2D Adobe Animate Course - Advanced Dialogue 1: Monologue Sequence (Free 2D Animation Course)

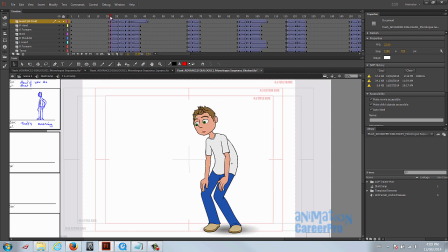2478s
He's thinking, so it's a hold, and it's a very valuable hold because it gives the audience a moment to see that the character is thinking about what's going on in the room and what he just said and what's happening with the dog. So just that little blink just helps to convey to the audience that the character is he's thinking about it.
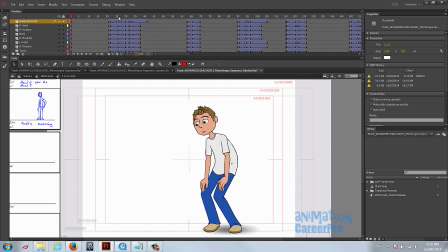2497s
Be careful not to add too many blinks in your scene. Then it looks like it's just windy and something's wrong with his eyes. He just got something caught in his eye, or if you over blink. Sometimes you can do a double blink. People do that sometimes.
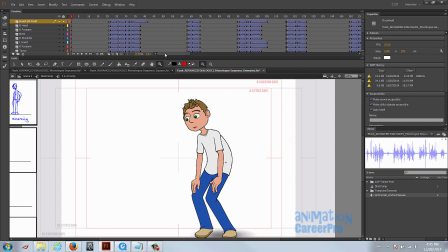2511s
Just did some quick facial animation. I'm expecting you guys to do a little bit more detailed facial expressions, put more thought into it, change up the eyebrows where you need to or where you can.
You pooped in the refrigerator. And you ate the whole wheel of cheese?
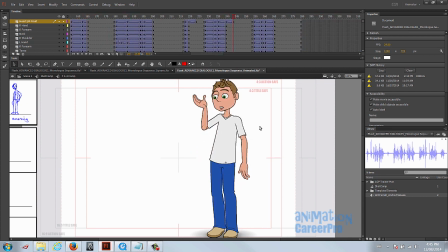2529s How'd you do that? Actually, I'm not even mad. It's amazing.
Alright, well that actually worked out pretty good. But let's see what you guys can come up with.
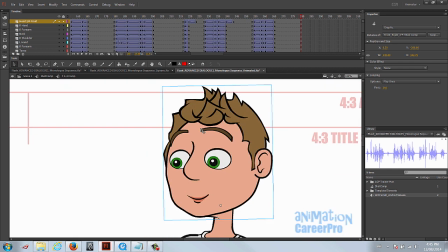2537s
Even if you go in and create a new eyebrow with the inside of the eyebrow just curled up a little bit, and just get a little bit more expression out of them that way.
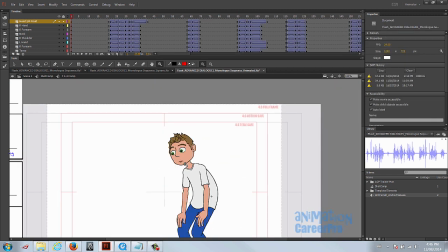2546s
Just something very small like that can squeeze out a little bit more facial expression.
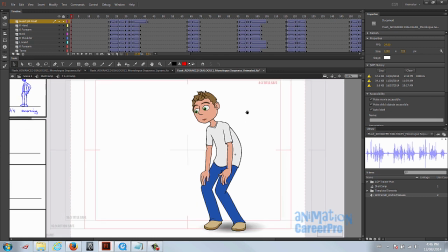2550s
In the next class, we're going to do a 2-character sequence where they're going to be acting and reacting off one another. So see you in the next class. Thanks.